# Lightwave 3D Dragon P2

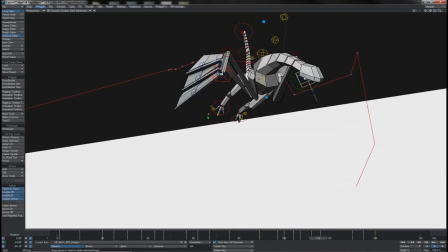[25:01]
If we watch the action of the arm, I see that this elbow is sort of breaking. I can probably work that. There it is, there's the bad frame. It's on the in-between, so let me just work the pole vector there.
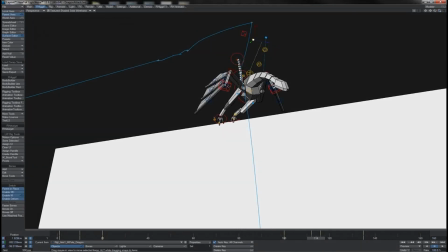[25:15]
No, that doesn't seem to be the problem. I suspect it's in-between on this IK goal.
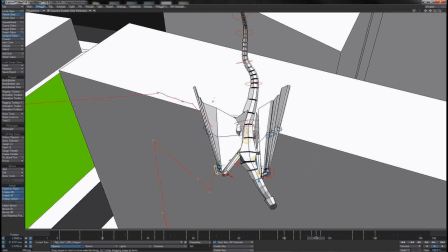[25:20]
And yes, see, we're just pushing too far away from the body, so let's bring it back for a little in-between.
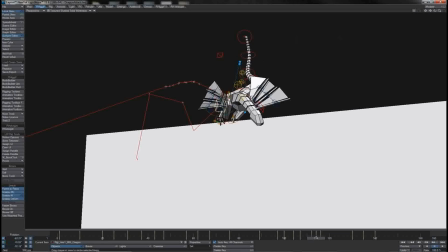[25:28]
I can also give it a little bit of a roll, so a little bit of a tween somewhere like that.
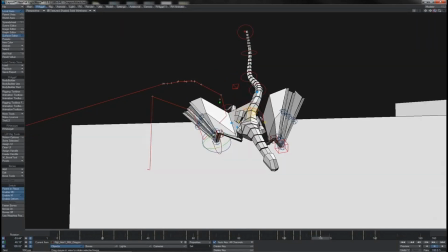[25:34]
That makes that nicer and tidier. And then I think that the 116 starts to look a little bit wrong.
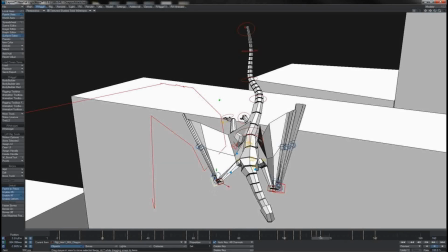[25:40]
It certainly shifts too fast, so I'm also going to just tease him back with his wing on that frame as well.
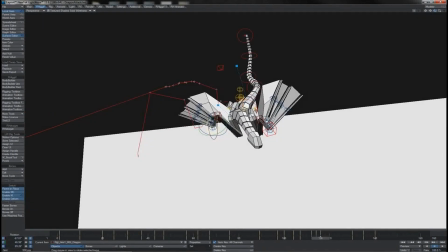[25:48]
Give that a little turn here. There we are, elbows tucked up tight underneath his chest there.
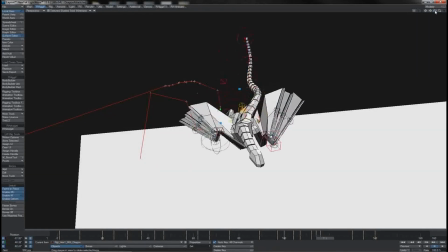[25:55]
Okay, that carries over much more now.
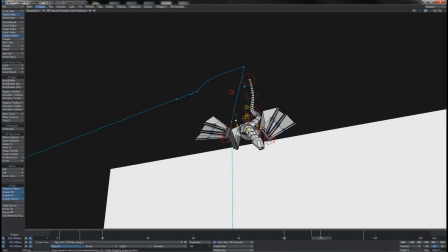[25:59]
I think I can also adjust the pole vector there for that arm,
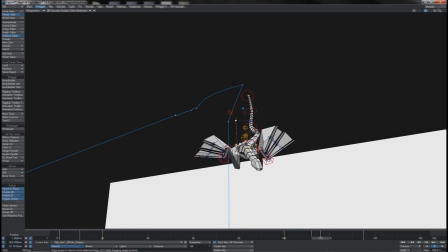[26:05]
bring it out more like this one, or that wing, whatever we want to call it here.
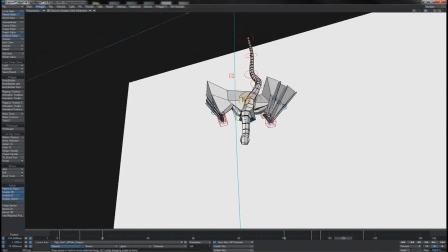[26:10]
Yeah, and that handles that move now much more cleanly.
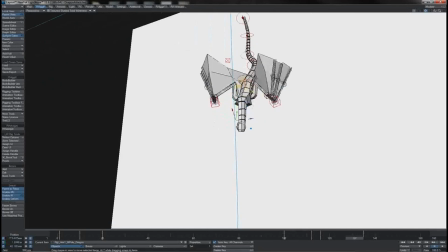[26:17]
Okay, so there we go.
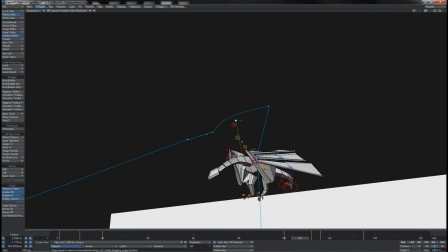[26:19]
Obviously there's still details to add, you know, little bits of subtle animation on the toes, and I'm also going to work in a foot lift here.
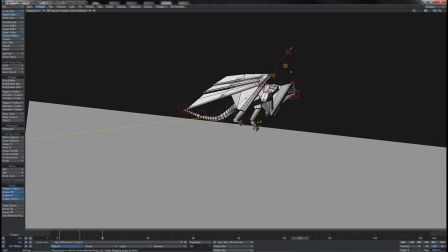[26:27]
I've already done it on the 1 foot, but I need to work the
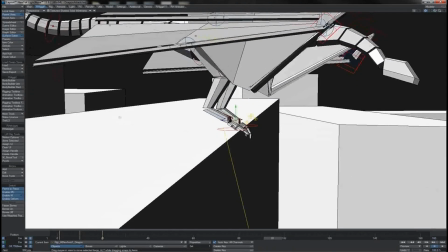[26:31]
IK foot control on this right hand leg so that he actually creates a proper push off here.
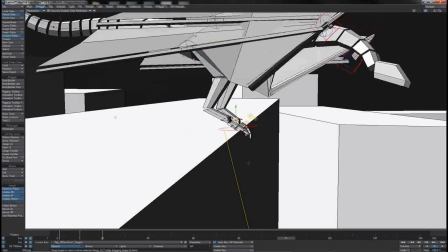[26:39]
You see that collapsing, which I don't really want to do. I want to put some tension into the knee, so that would be somewhere around here.
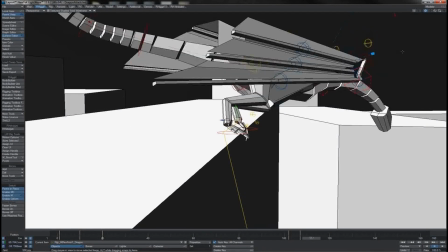[26:45]
You see, bring that up, keeping that there until 112.
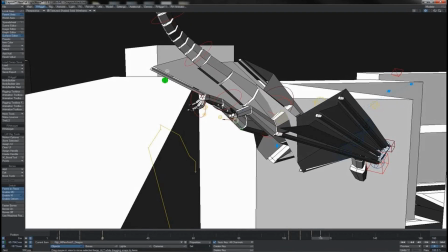[26:49]
By the 116 I can roll it off like this perhaps and keep it there, so that works nicely.
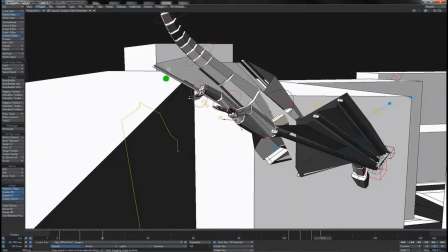[26:57]
Gives him that little flick in his foot as he goes over. So little details like this we can still of course add in.
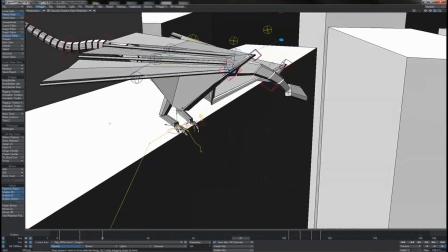[27:05]
So there we go, that's our major, you know, key and groundwork laid in for this, you know, opening section of the animation here.
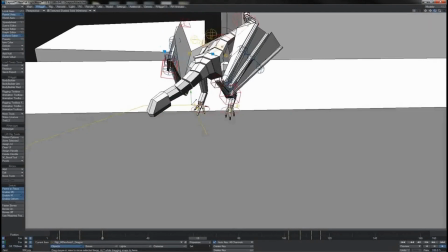[27:13]
What remains beyond this point really is just, you know, the good old spit and polish type stuff that we want to work on.
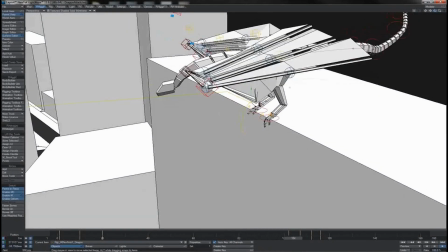[27:21]
And I suppose we could do that now, of course. As I've said, we see in this video that we're able to sort of dice up our workflow between, you know,
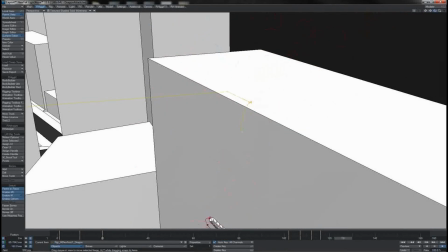[27:30]
different sections that we work on when we're working step, linear, spline and so on,
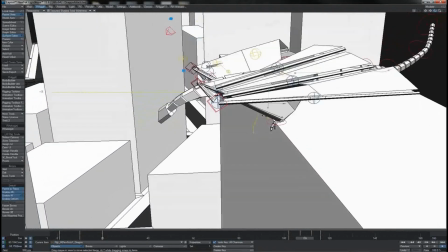[27:36]
how much detail we're putting in at any one point. We're very free in how we can do that.
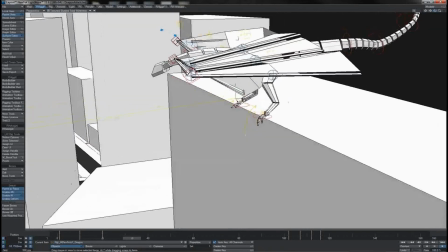[27:42]
But for the most part, I think I'm pretty happy with where I'm at so far,
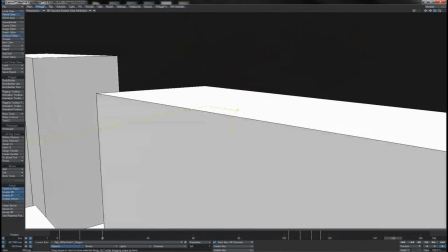[27:47]
and consequently what I want to start doing now before I get into the nitty-gritty of,
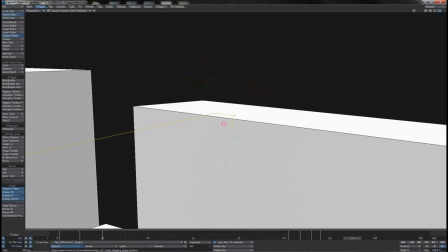[27:52]
you know, polishing all of this up is to go back and start looking at his actual flight section.
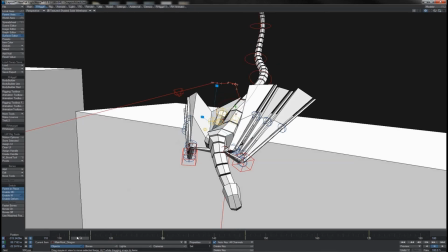[27:58]
So let's take an initial look at that then. So we're going to look first of all at this first bit of flight, which is the drop.
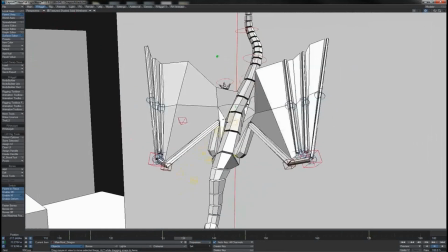[28:05]
And so we see that as he drops, you know, he gets his wings ready for what he's going to do.
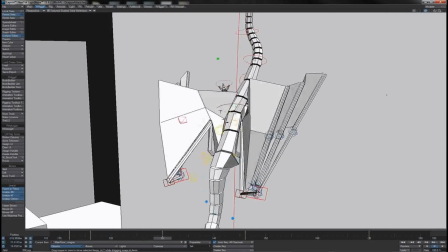[28:12]
He brings his elbows up there. This will be easier if we come round and look at him from the front here.
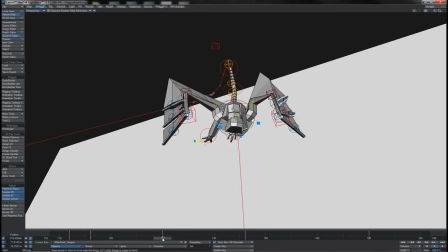[28:19]
See, he does this classic sort of bird of prey pose as he comes in,
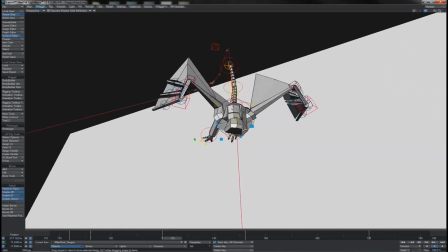[28:23]
preparing his wings, getting them up and ready, and there spreads them out.
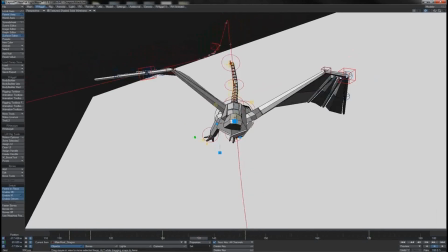[28:29]
So he's getting ready to catch the air and actually start taking flight like this.
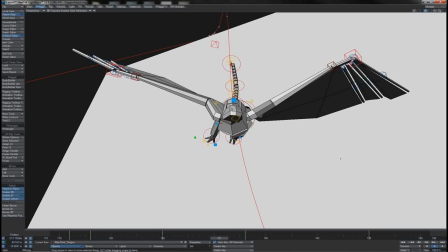[28:34]
Now, of course, as he comes to the bottom of the drop here, don't forget he does this, you know, whiz up.
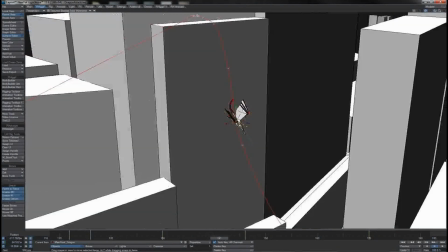[28:40]
Of course, he actually catches and begins to give himself lift, which is what stops him slamming into the ground.
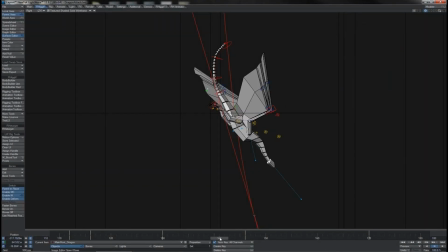[28:48]
So let's take a look at how I've got that keyed in so far. We see that, you know, he preps his wings, he gets them out on the drop as he sort of begins to glide like this, but then just as he comes to bottom out here, you'll notice that I've added in whoosh. There's the flap, you see.
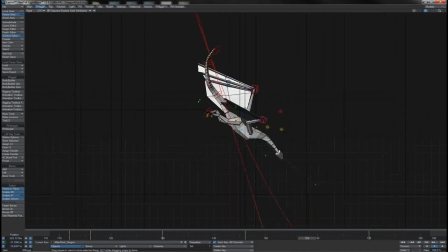[29:05]
So just as he comes down, by this point, you know, the wings catching the air are beginning to break him, parachute him a little bit, and as they do so, he thrusts his wings forward, and that starts to propel him upwards. That gives him that first generation of lift.
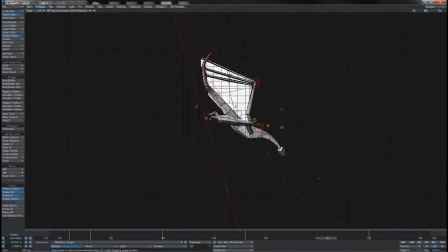[29:24]
Now, the important point here is, of course, again, an issue of body mechanics.
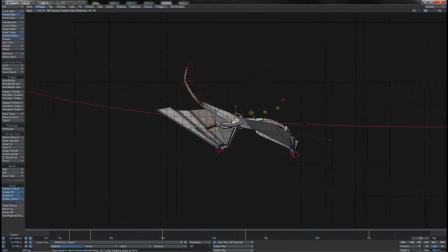[29:28]
The fact that he gets lift at this point and doesn't keep dropping, the fact that he levels out, is of course to do with the fact that he's using his wings. He's flapping his wings, pushing himself through the air, and of course giving himself lift. Thus, in a way, To a flying creature,
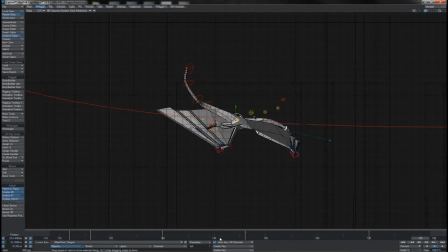[29:46]
the wings are analogous to the legs of a walking creature or to the wheels of a vehicle. They are the parts in contact that are driving the body. Consequently, of course, his entire flight path is going to be determined by what he is doing with his wings.
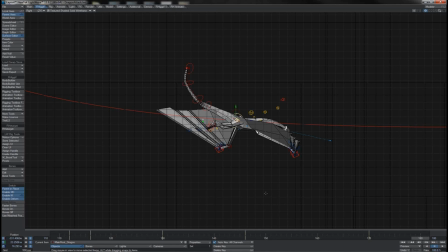[30:04]
Where he flaps them, where he tucks them, how he banks and rolls them to create turn. Now, what so far we haven't done is to, work in the details of rotation as he goes along his flight path here.
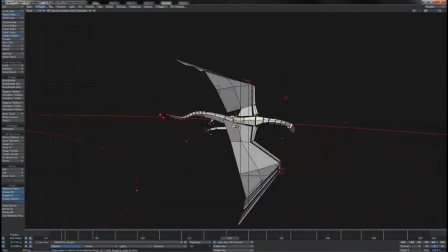[30:17]
All of that has yet to be added.
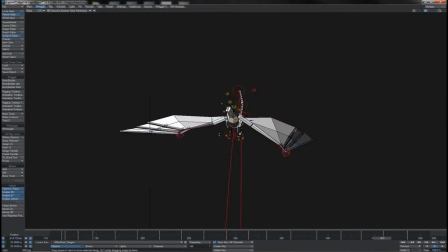[30:19]
We've done the basics, of course, as we saw before, but there's still plenty of detail that needs to be added onto the root item's rotation curves. But a lot of that detail depends upon, of course, when he acts his wings, when he flaps them.
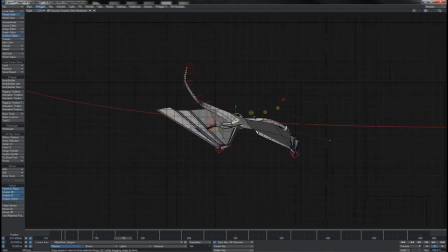[30:34]
The way, however, that we're going to approach this is in sort of a backwards fashion, like we saw with the Hulk example.
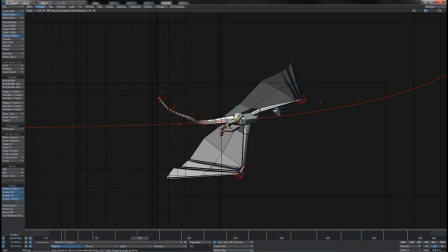[30:41]
What we are going to do first is to worry about the motion of the body, get that so as he's, swimming and banking and curving and swooping, getting in all the details of his action that he's taking first.
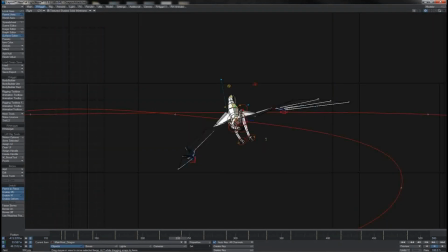[30:56]
And then once that is done, we'll work backwards into the wings and we can put the flapping in at the appropriate moments in time. So just as we saw with the Hulk, doing the body first, then the legs after,
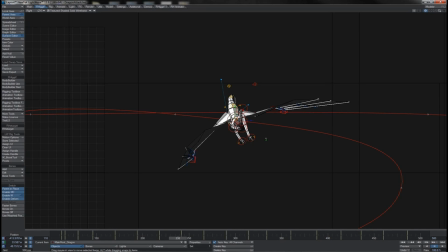[31:10]
or the follow-up example where we saw the guy going from front counter to bar, moving the body through its space first, then catching the feet up after. That's the technique that we're going to use here to help us,
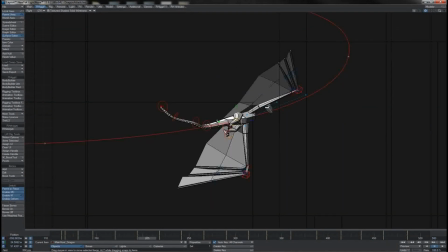[31:24]
animate this in a way that gets the sense of action, mood and whatever else that we're trying to achieve.
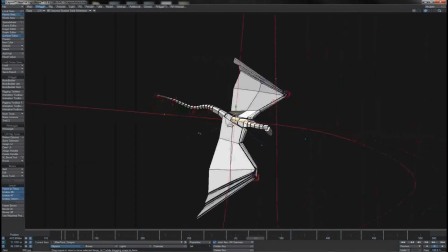[31:31]
We'll work on the body first and bring in the actuators,
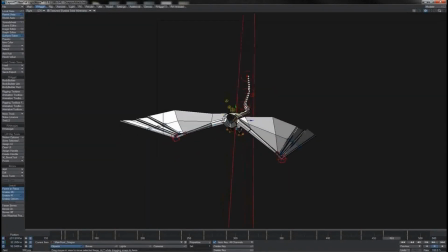[31:36]
the wings, the wheels, whatever you want to think of them as, afterwards.
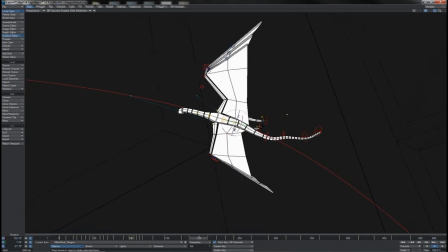[31:40]
So the first part in getting all of his rotations down for his flight path then basically
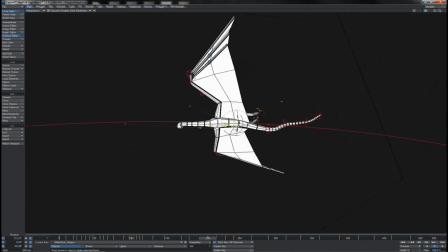[31:47]
just means coming into the root keys that we've already got here and just aligning them to his flight path. And you can see that the way that we do this is very similar to how we did the car.
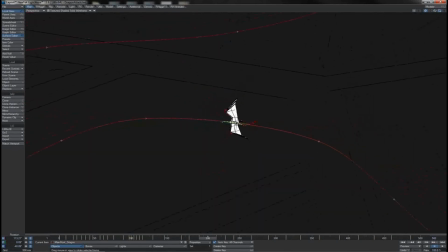[31:57]
We basically line them up so as, he is tangential to his path, like this. The only difference, of course, is that unlike the car, because he's flying around, we do this in 3 dimensions, or 2 axes.
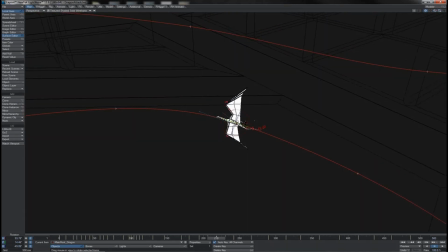[32:12]
So, of course, we look at how his pitch handle there is aligning along his motion path, but we also look at the side for the amount of rise in his body, and we get the heading handle also aligned along.
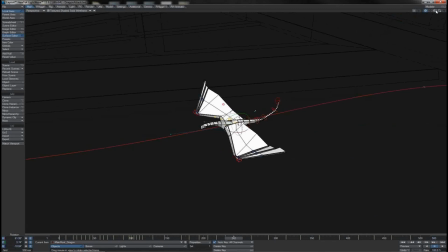[32:27]
As I say, this is a tangential alignment, so of course, at straight parts of the path, he's just aligned straight, flat on the path, as it were.
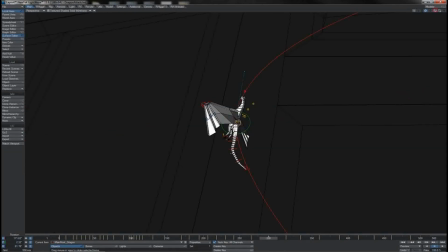[32:35]
But when you come, of course, to, bends and corners in the path like this, then of course, you notice these sat, across it like this. Essentially, so as, the distance between the path and the point of this handle there is the same on one side as the other.
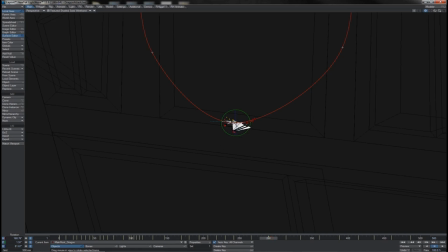[32:54]
It's tangential. What that does, of course, is mean that he's into a full turn by the time he hits the key. So, of course, in that, whole interpolated section, he's turning ready to hit that point. And, of course, coming round to each of those points.